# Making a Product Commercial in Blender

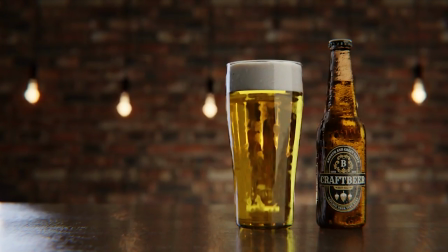(0:00)
hey guys what is up mpoy here with another video let's talk about product
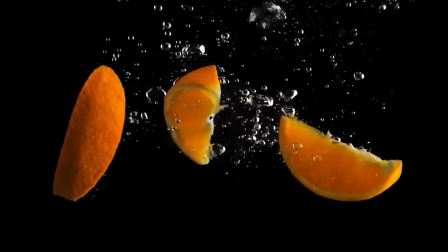(0:05)
commercials specifically these beverage commercials which you've probably seen on the internet
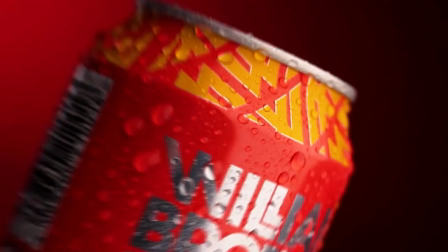(0:09)
from the likes of daniel schiffer indie mogul and james kelly i'm gonna attempt to do the same but with a bit of a twist
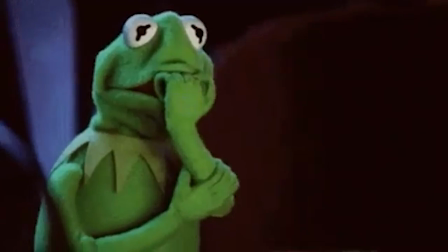(0:19)
i'm going to create these in blender so here's the scope we are going
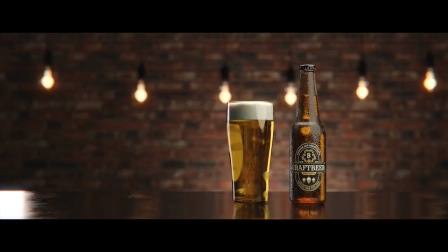(0:24)
to create a cinematic beer commercial in 3d i've got this idea
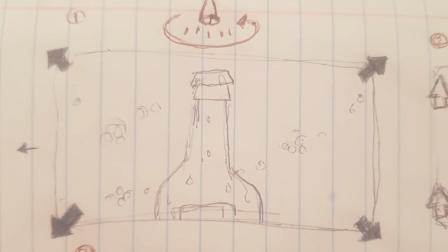(0:28)
of having the bottle in the center of the frame and then light revealing the shots
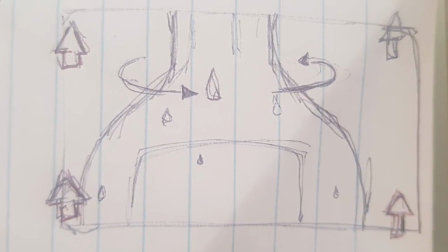(0:33)
then having the camera kind of pan up as the bottle spins around
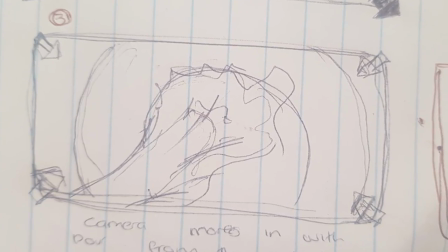(0:40)
simultaneously a beer pour and then finally the hero shots
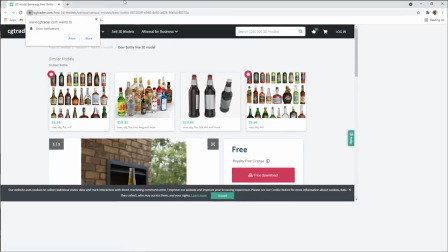(0:44)
before we start we're gonna need some assets i found these ones on cg trader
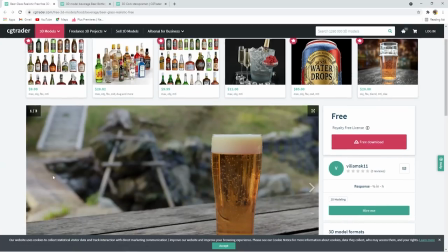(0:50)
they are free to download so i've left links down in the description otherwise
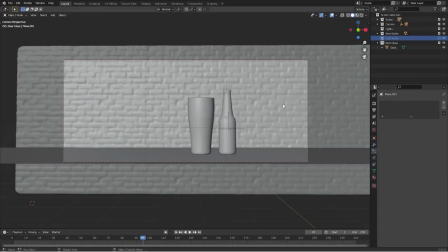(0:55)
the scene itself is pretty simple as you can see we've got the beer bottle the
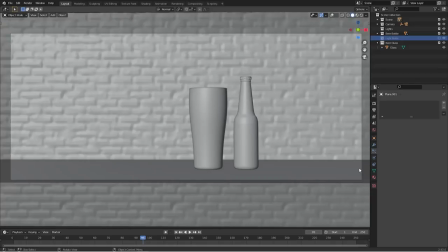(1:01)
glass as well as a brick wall for the background without
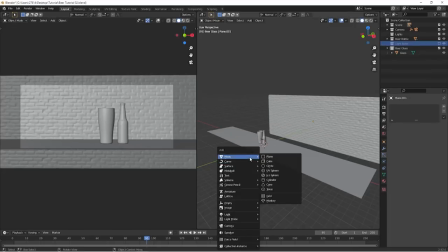(1:06)
doubts lighting is the most important part of the scene it's pretty simple to set up though similar to your three point light setup here i chose to go with a
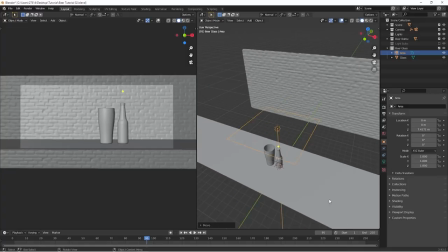(1:16)
soft overhead light this is just an area light with a big size
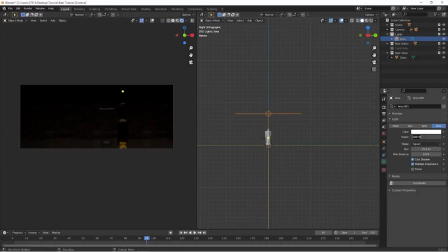(1:21)
um this just you know allows for some soft shadows now you can just duplicate that and use this as the back
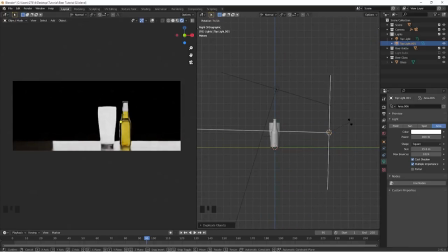(1:32)
lights it's kind of tricky placing this lights because as you can see there are reflections on the table and those are the ones that we just want to try and avoid so
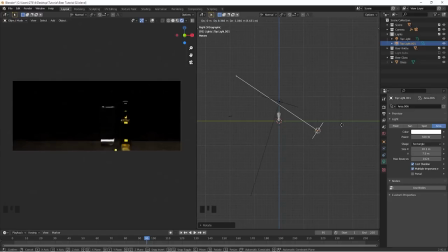(1:43)
if you can just maybe move that around and move it i think down below like so you'll find that most of those reflections are gone so now you can just select that and duplicate that shift d to duplicate rotate it around just so it's facing the background and now as you can see
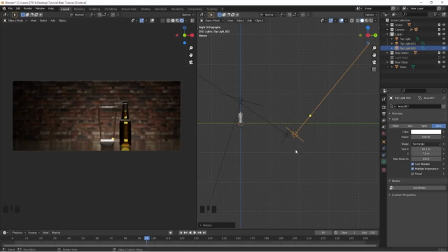(2:00)
it creates sort of like an interest in the shots that leads your eye towards that beer now once again just shift d to duplicate that
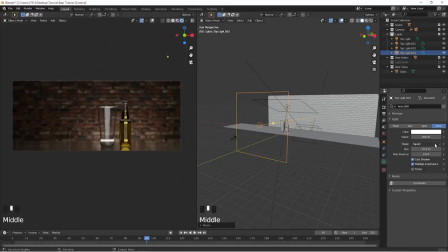(2:10)
and we're going to use this as the key light specifically i
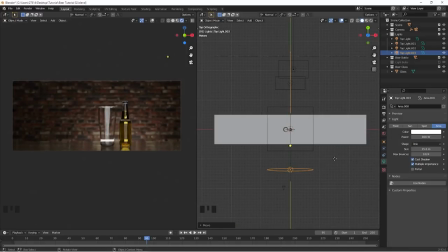(2:16)
want this towards the right um so i'm just gonna move that around pretty simple you know just move that rotate that and as you can see that's what i've seen looks like
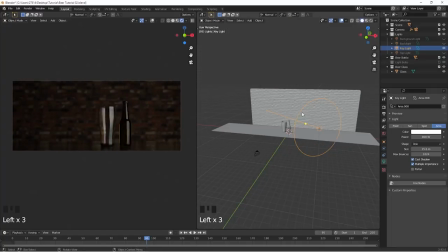(2:25)
and now that that's done we can move over to the rim lights and i think
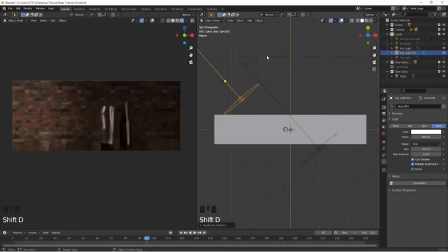(2:31)
this is pretty much everyone's favorite light it's just a light
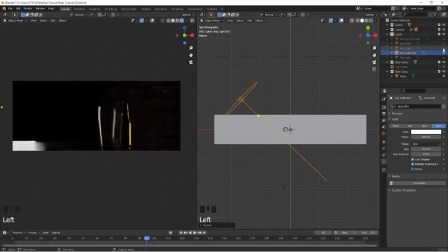(2:35)
that sits at a 90 degree angle from the camera not exactly
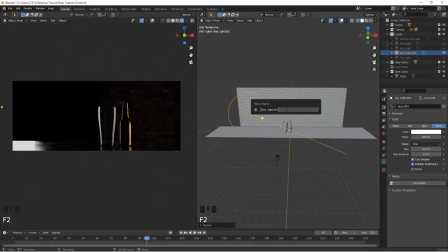(2:41)
90 degree but it kind of hits the product from the back and what you get is this nice light on the edges of the product and i think it looks nice also what i added also was this blue light just to add some contrast into the scene you know some color contrast if
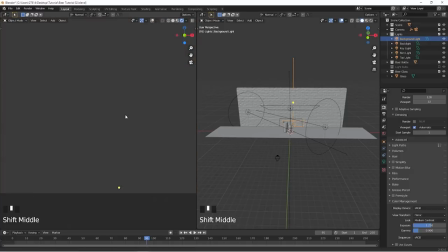(3:00)
you know your color harmonies very well you know that blue and um
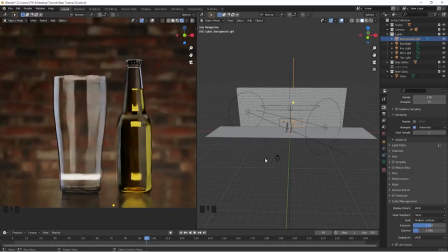(3:05)
reds or orange work very well together so if
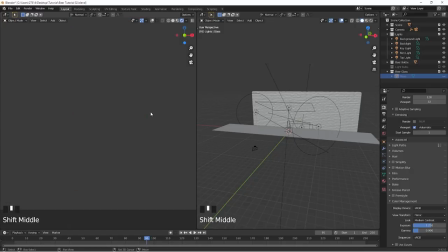(3:11)
you have a look at the bottle itself right now it looks very plain the glass as well
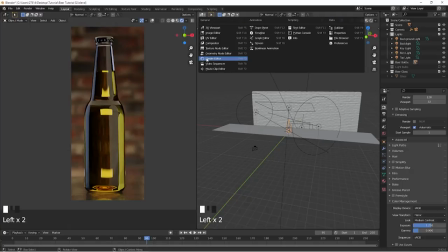(3:16)
is kind of plain um but yeah the bottle just man it really bothers me
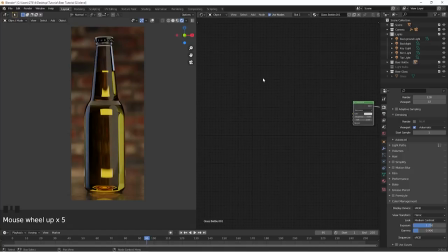(3:21)
right now so i think we could make that just a slight bit interesting by adding in say water puddles you know water condensation as
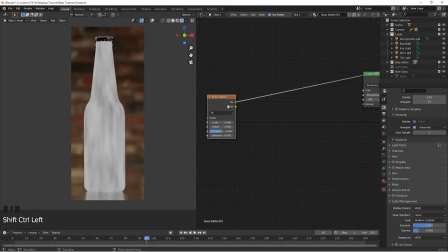(3:30)
well as just maybe changing the overall color of the glass itself so we're going to start off with the noise texture this is just generic noise texture i'm going to crank up the scale to 7.2 then i'm going to shift a and add in a color ramp node so just put that in and
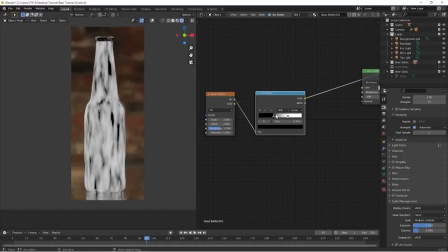(3:49)
just drag the black sliders as well as the white one just until we have some really good contrast and we're going to use this as the roughness
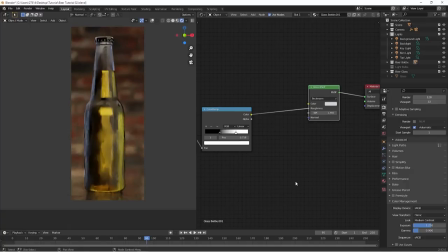(3:58)
map for the bottle then change the color of the glass shader to give it somewhat of a brownish tint and from here I think we can move on to
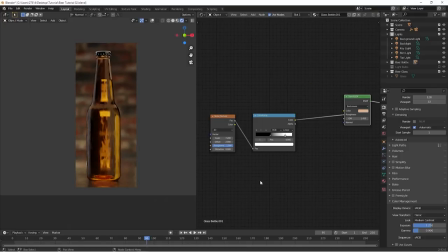(4:07)
adding in some water condensation which is pretty easy to do I use the texture for this I found this one on polygon yeah polygon.com I'll leave a link also down in the description if you want to download that so just load up the texture the texture itself is a normal map texture
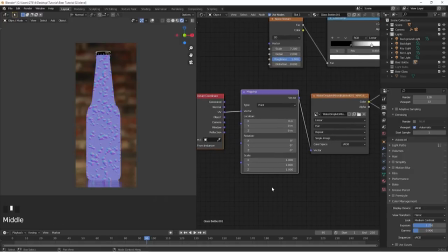(4:25)
so as you would do with any normal map texture just load it up
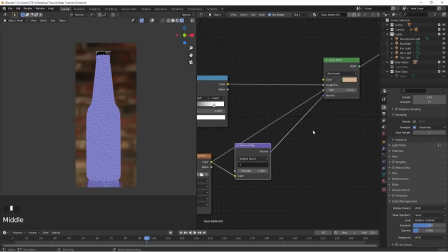(4:30)
and plug it through to the glass shader and immediately as you can see the beer itself looks much more refreshing much better with the water condensation and just for comparison this is what it looks
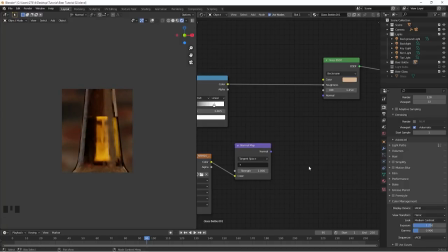(4:47)
like without the water condensation and then this is what it looks like with the water particles
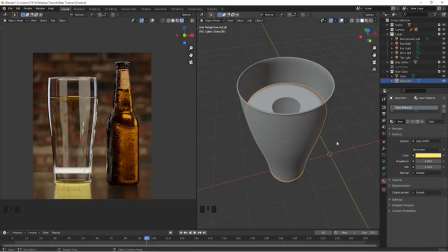(4:53)
so in this shot over here i came across an issue where i had the fluid inside of the glass as you can see right now the fluid itself is not showing the shaders the textures are proper but it isn't really
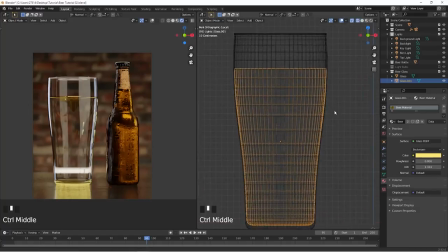(5:09)
showing and i found this interesting solution to it so if you can see right now the edges are kind of lined up exactly onto the glass
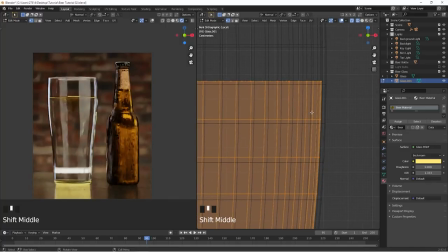(5:19)
which is why it's showing us these weird artifacts so in order to solve that just select everything and press alt s and scale it up just a tiny bit and it should solve that problem the only thing left now is
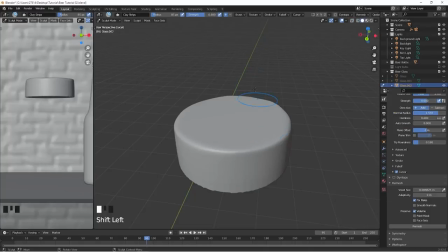(5:37)
the actual foam itself the froth i took the glass itself and just duplicated some of those edges some of those faces and used that geometry to generate the foam so in the sculpting mode i'm
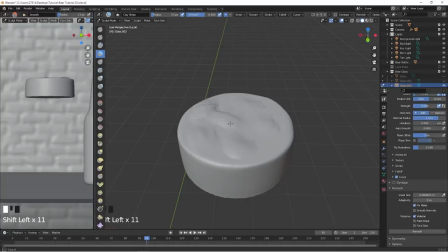(5:55)
just adding in some textures you know just some subtle detail so that the top of the foam is not flat but it just has some slight you know variation to it so just do that using one of the sculpting brushes in blender i think this is the clay strips and
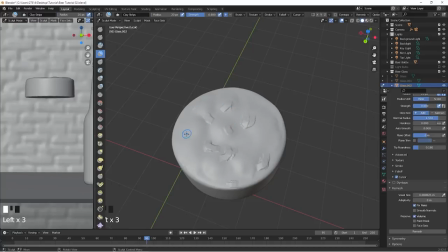(6:13)
as i paint onto the geometry I smoothed it out as well.
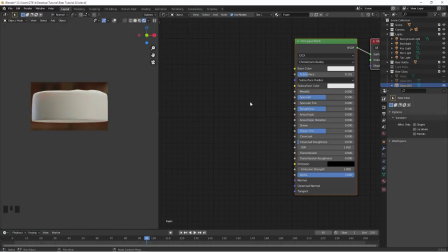(6:19)
The textures are pretty basic. This is just a principled BSDF with a bit of subsurface scattering. I'm going to shift a add in a RGB texture node. I'm going to give this a yellow color and then plug in that to the subsurface radiates.
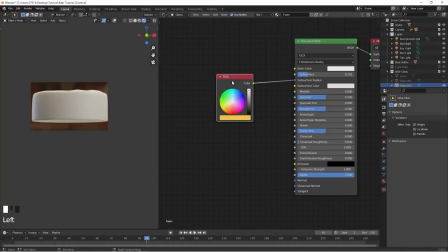(6:37)
We now have some subsurface scattering within the foam which kind of really does mimic how foam works in real world. you know light will travel into the the foam and just kind of bounce around everywhere so the only thing
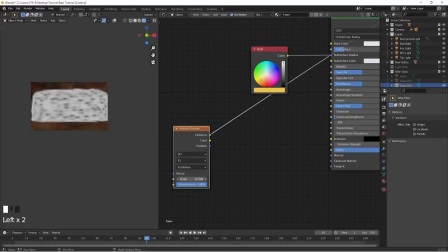(6:54)
now missing is some additional texture you know some micro level texture what i have here is just a veronite texture um and what we're going to do is we're going to feed that through a normal map then we're going to take the outputs and
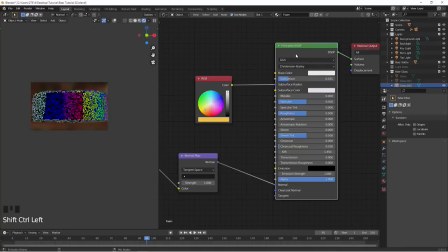(7:10)
plug it into the principal bsdf and what you should now see
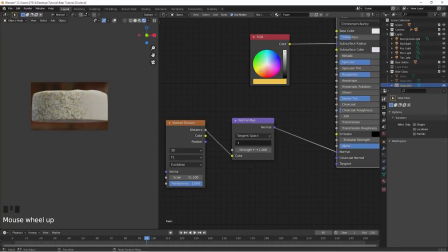(7:14)
is some slight detail within the foam which is good so just play around with the strength of that and the scale of the voronai texture itself just until you find something you're happy with
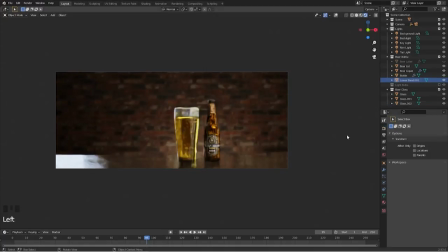(7:29)
to make this shot a bit more interesting to sell it off you know i added in some graphics so this would be the label that goes on the front of the bottle and also to the background i felt like it was missing something so i added in some lights from one of my previous tutorials
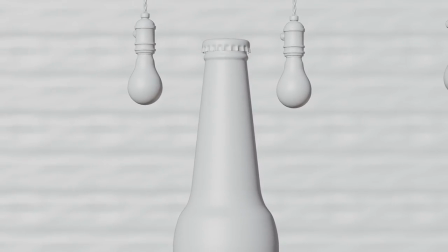(7:47)
and overall the shots and the composition looks pretty good the textures are proper
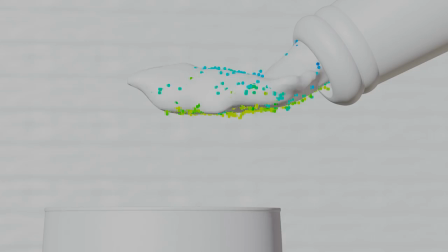(7:52)
and with a bit of animation i think this could take the scene to a whole nother level